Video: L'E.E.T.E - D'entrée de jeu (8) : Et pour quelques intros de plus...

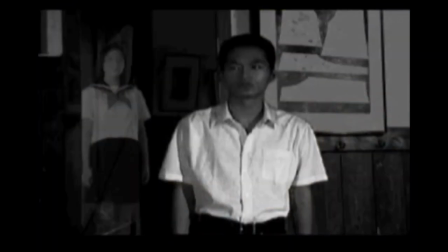Gakkode Atta Kouai Anashi S enchaîne photo, disparition,
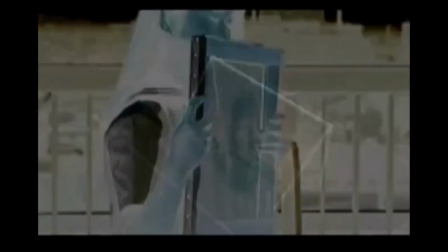jeune fille, tableau montré de dos donc invisible et effet négatif, balançoire bougeant sans personne, forêt,
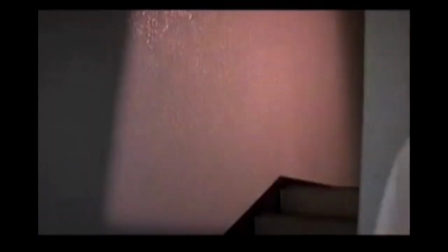ombre qui apparaît et s'efface sur fond de lumière rouge,
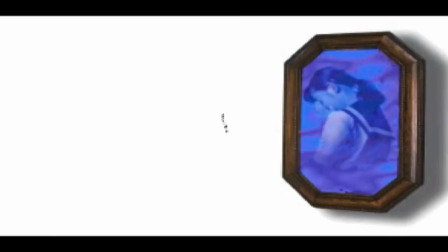surnaturel, toute une construction en in et out, présence et effacement, pour finir sur un miroir avec image puis voix de femme.
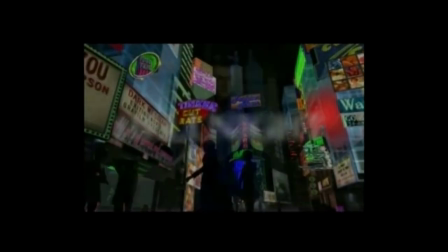Hell Knight part d'une porte qui donne sur un visage, silhouette, ville, homme irradié d'une lumière céleste, tunnel psychédélique multiple,
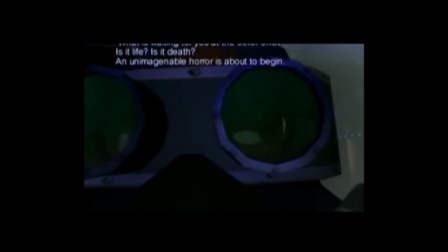métro et accident évoqué, zoom sur des lunettes, voix déformée, Un cri sur l'écran titre,
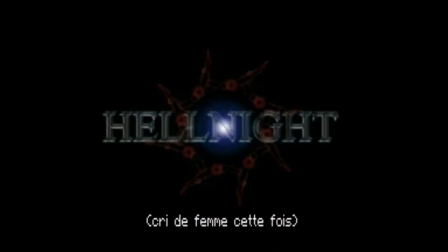puis de l'eau en vue subjective, bruit de bulles, lumière magique, soir d'orage, laboratoire aseptisé type hôpital, avec une cuve qui casse, libérant un corps, un cri, du sang, un cri de femme,
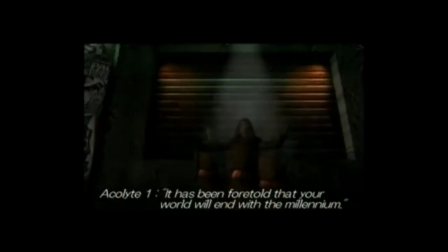du sang encore, un culte, un prophète dans la rue, à nouveau un train et un accident, corps décomposé,
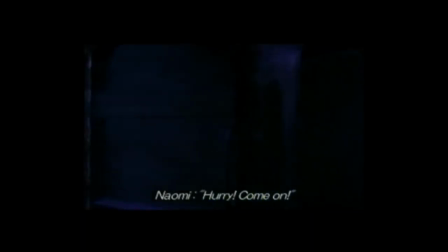femme qui nous parle en regardant la caméra, monstre, fuite du héros et de l'héroïne en utilisant un levier pour ouvrir une trappe vers les égouts,
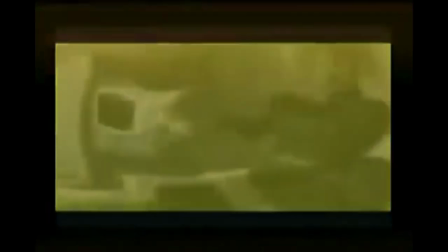tandem très pressé. La simili-suite d'Espiria offre une introduction tout en fondu, trop rapide pour être rationalisé,
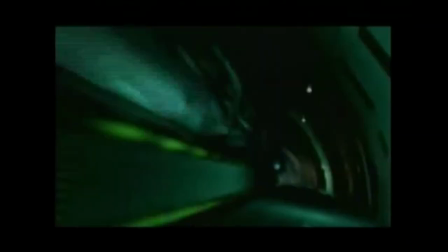cataclysme, guerre en sépia, pellicule rayée, ville nocturne, train, produit injecté, reflet, du sang qui coule et qui grouille,
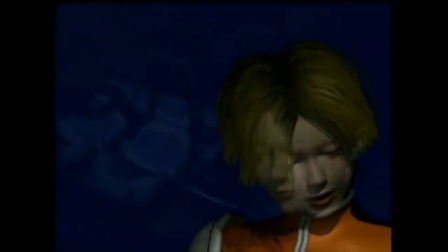œil, clip éclair, explosion dans un tunnel puis fondu, pose fixe, puis une seringue, sorte de colonne vertébrale à visage, texte mouvant qui se superpose, héroïne assassin de la church qui peut lire l'esprit des gens contre le groupe hérésie, mélange inconscient et réel, parfait pour brouiller les frontières et entrer dans le jeu sur fond de guerre passée,
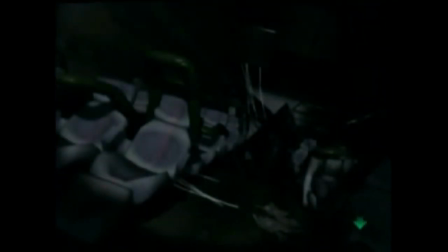humanité en déclin avec musique limitée et premier décor qui pue le dénouement, pénombre, tunnel, femme courvêtue, bref, naissance difficile.
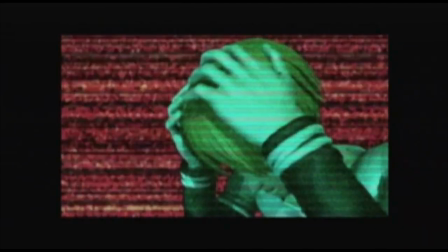Dans le même registre noir halluciné science-fiction métallique laborantin en plus aseptisé, Galerians joue la carte Akira.
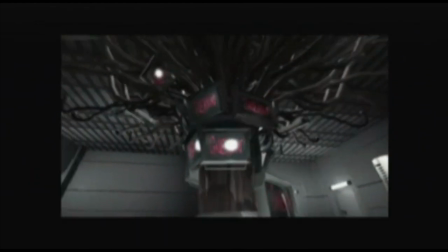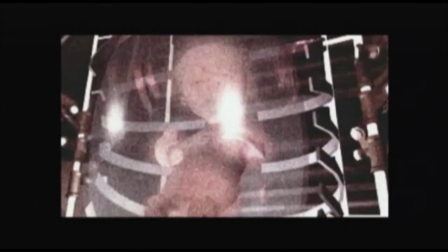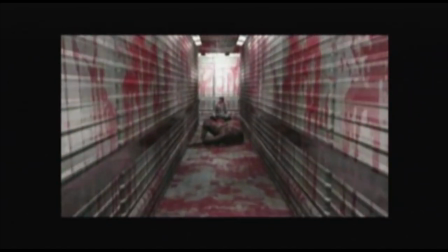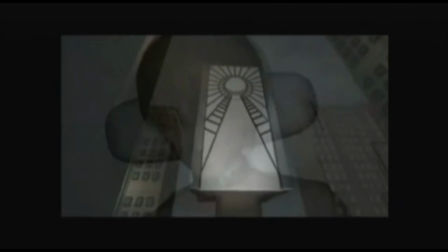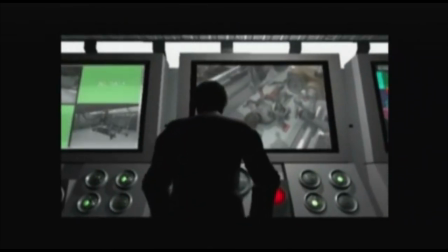Femme, enfant, hôpital, joueur symbolique de dos devant son écran, le héros se réveille, injecté d'un produit à gauche et à droite,
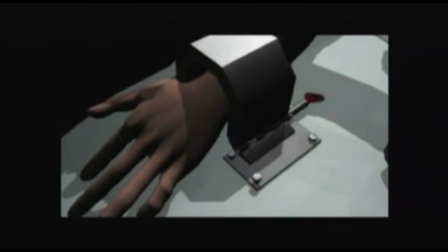électricité, mains libérées, on a injecté le joueur dans son corps, les deux mains sur le périphérique,
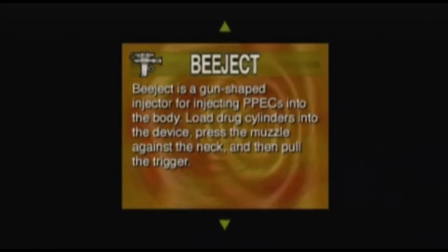puis une liste de drogues et leurs effets, tutoriel allégé, héros enfermé qui a besoin de sortir,
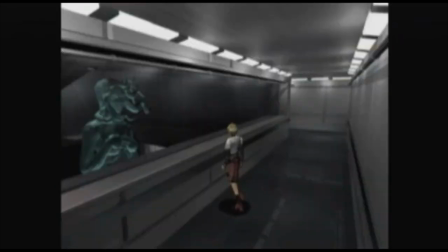homme en blanc, accoucheur symbolique, puis statue d'une déesse et amnésie, comme d'habitude.
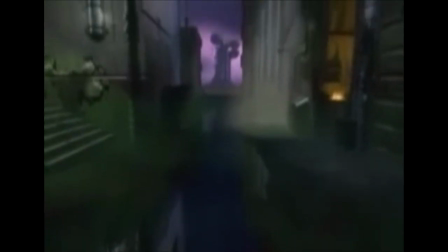Le jeu baroque illustre bien le symbolisme diffus de la production nippone.
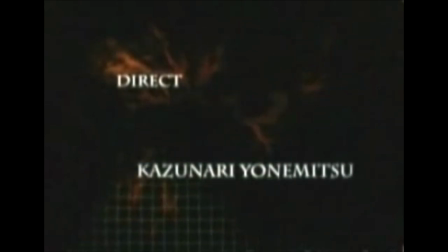Images floues voire abstraites où mécaniques et organiques se mélangent, corps d'hommes et femmes distordus, rougis au point de contact,
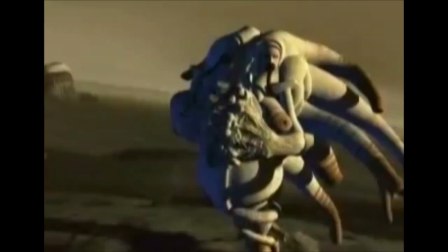tours immenses explosant depuis sa base, immeubles craquelés veineux et monstres fendus à double tête de femme agressant un héros répondant du fusil.
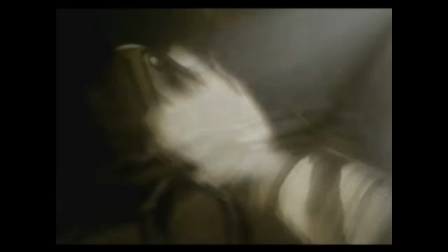Après le titre, on trouve aussi la main subjective, un vocabulaire choisi, bouton, récepteur.
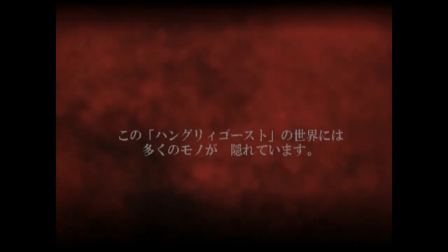On peut alors entrer dans le jeu. Hungry Ghost propose un texte à la Chattern Memories, sur fond rouge, disant l'importance de nos choix.
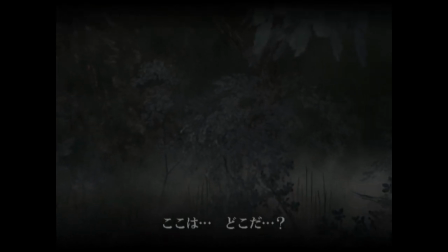Brume, nuit, forêt à la dente, et questions existentielles récurrentes en début de jeu, où suis-je, pourquoi suis-je ici, où dois-je aller, etc. Lueur filante féconde présente aussi dans Everything, qui mène à la vie.
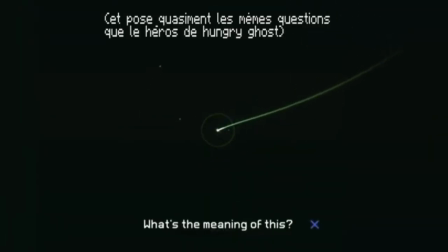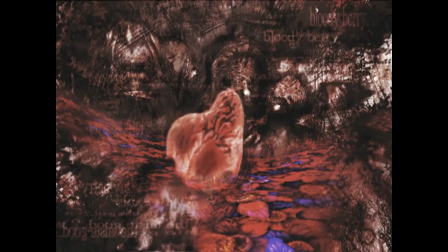Flashback avec cœur, livre, mort, enfant, et lumière donc,
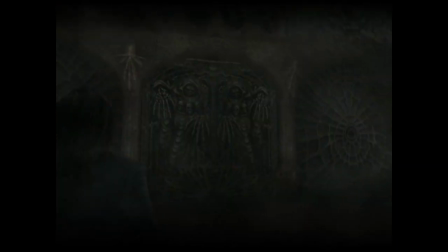que le héros suit jusqu'à une porte à double battant, courant aussi en début de jeu, arborant une double figure de mort pas loin du monstre bicéphale de Baroque,
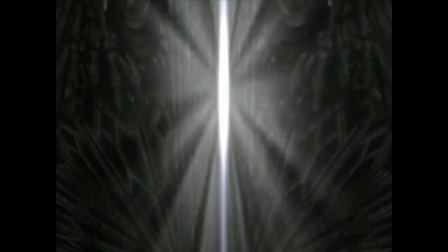porte que le héros écarte à la lance le coquin, puis barque, Styx, terre des morts, etc.